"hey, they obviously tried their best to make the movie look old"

David Fincher is meticulous. Meticulous guy who's really driven.
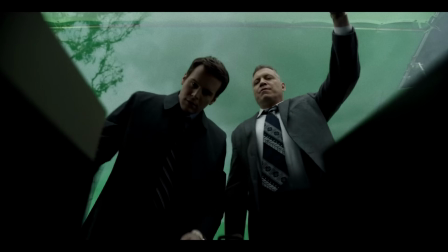He knows what he wants, and he often turns to the post-production pipeline to make it happen.
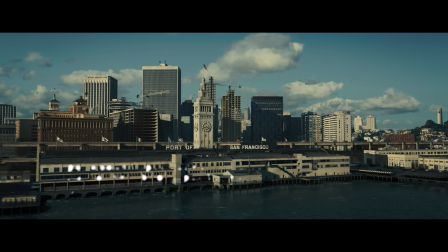When Fincher needed a period-accurate 1960s San Francisco skyline for Zodiac in 2007, he built it from scratch on a computer.
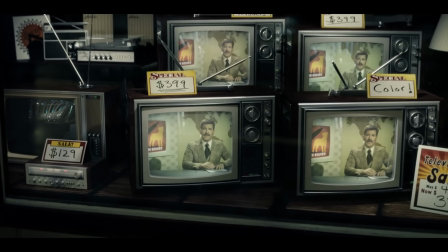When he needed a window display of 70s-era televisions playing the news and Mindhunter, he built them from scratch.
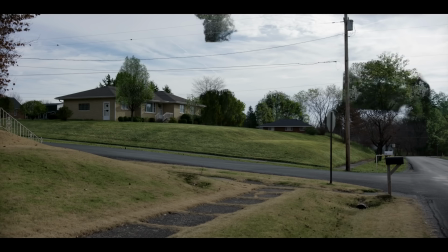This blood spatter, that's all CGI. So are those trees, and this car, and that casino, and this golf ball.
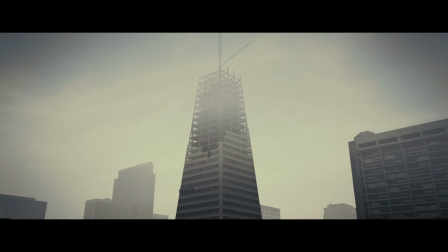But it's also this inch-perfect ideology that would eventually lead Fincher to adopt all-digital
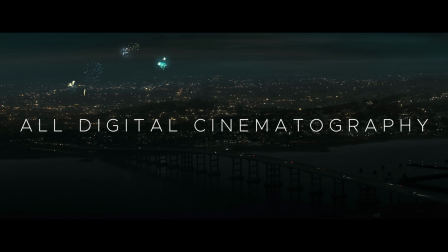cinematography 13 years ago and not look back.
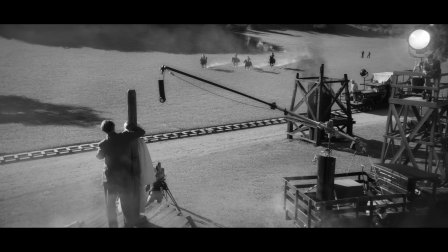So when it came time to make his 2020 film Mank, a love letter to 1930s Golden Age Hollywood, Fincher had a problem.
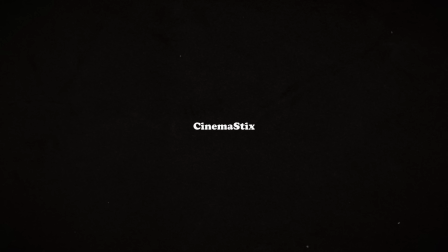Let Neptune strike ye dead, Winslow!
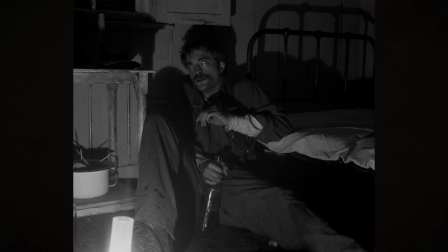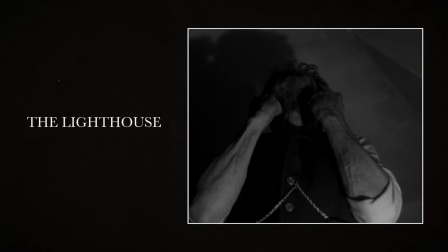This is a shot from Robert Eggers' The Lighthouse from 2019.
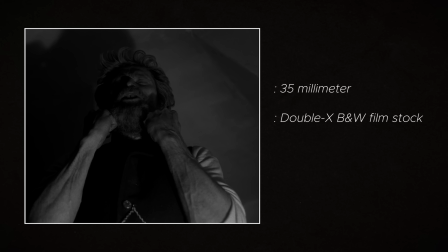It was shot on 35mm film with black and white film stock, and it used antique Baltar lenses made over 80 years ago. The goal? To create an atmosphere. It's all to transport us further back into time.
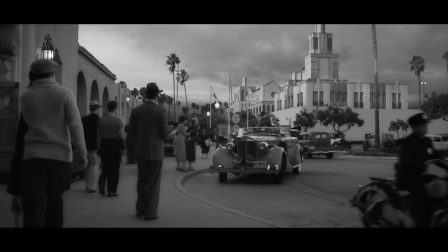Like The Lighthouse, Mank isn't just set in the past.
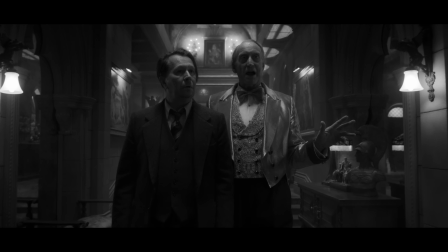As Donald Burt, Mank's production designer, put it, Fincher wanted the film itself to seem like something made from the period.
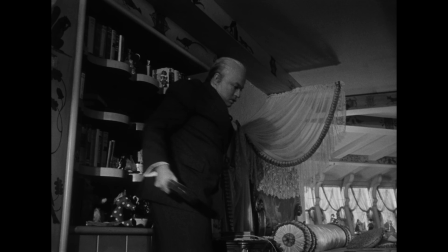He wanted the movie to be like you were in a vault and came across Citizen Kane, and next to it was Mank.
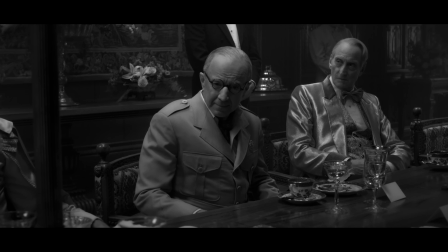I've got a great idea for a picture, Louis. A picture, I just know you're gonna love it.
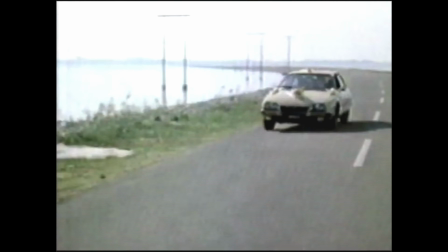So the problem? Well, Citizen Kane, like The Lighthouse, and like every movie made before 1987, was shot on film. It was shot on black and white film stock, and it was shot through lenses made over 80 years ago.
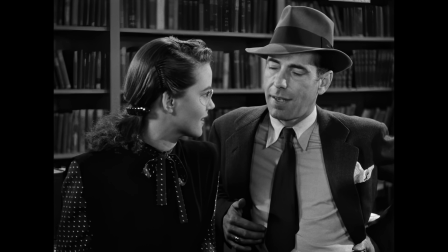And David Fincher shoots on digital. Fincher wanted the character, the texture, the imperfections of vintage film,
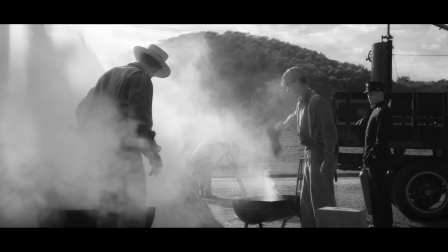and the atmosphere of old Hollywood, but without the variability of the equipment used to make it. So what did Fincher do? He faked it.
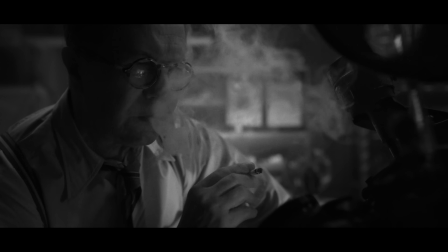Every frame of Mank has been digitally altered for the precise effect that Fincher intended,
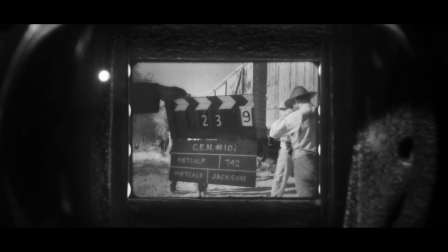and like with past films, that process began with manipulating the world.
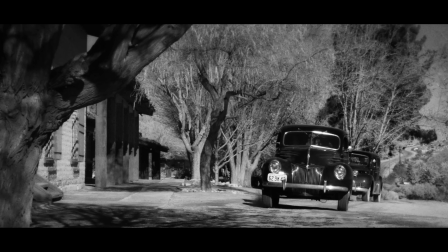Clouds were drawn into open skies, the kicked up dust of passing cars was multiplied,
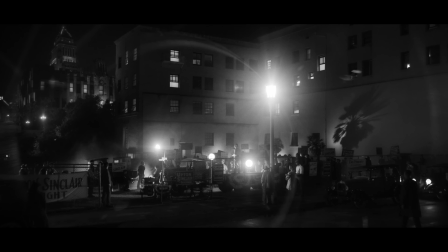the brilliance of light sources were adjusted to match the gleam of vintage lamps, stray hairs over actors' eyes were digitally erased.
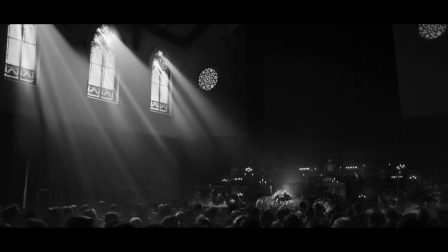Oh, and these windows? They're fake, added in post because the windows in the real location were on the wrong side of the room.
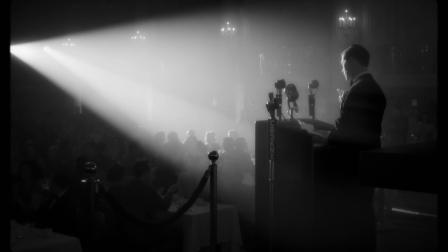So then what about the look of the film itself? Its grain, its imperfections? Well, that's all digital too.
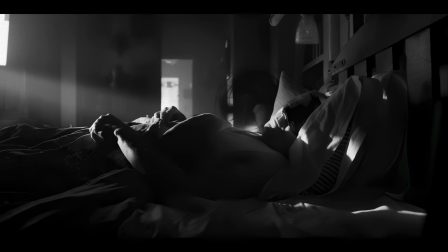Mank was shot in super high resolution on an 8K digital camera with a custom monochromatic sensor made specifically for Fincher.
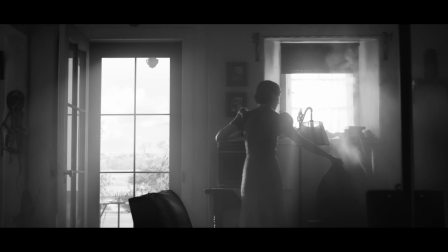All the images were then degraded, softened, digitally scratched, and applied artificial grain to resemble the look of films of the era.
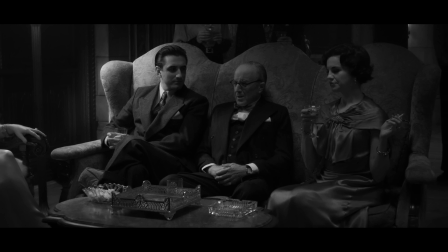I think that, you can safely say that anything that you can get with a film camera,
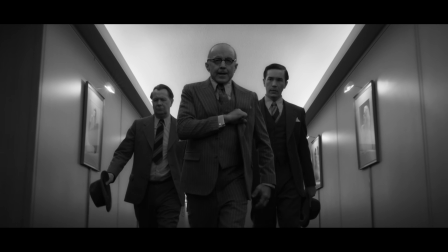you can emulate with a digital camera if you're willing to give it enough time and really look at an image and be able to describe what it is that you love about it. You can emulate anything.
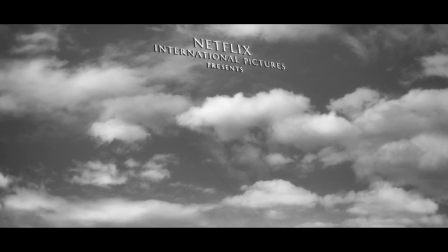Fincher even added lateral wobbling, an ordinarily optical consequence of a film frame passing through the sprockets of a projector,
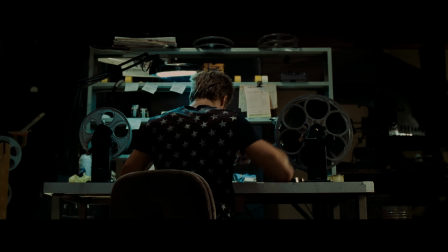as well as fake cigarette burn changeover cues, something he demonstrated once before in Fight Club.
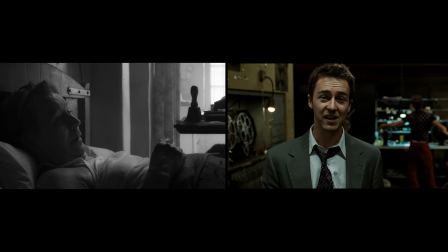That's the cue for a changeover. He flips the projectors, movie keeps right on going, and nobody in the audience has any idea.
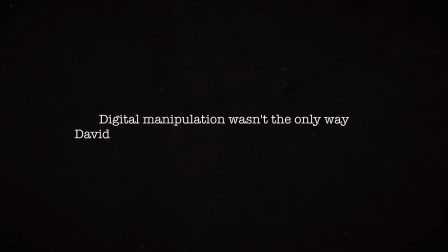Digital manipulation wasn't the only way David Fincher drew on the look of old Hollywood. I must confess, I must answer this in a way that I loathe.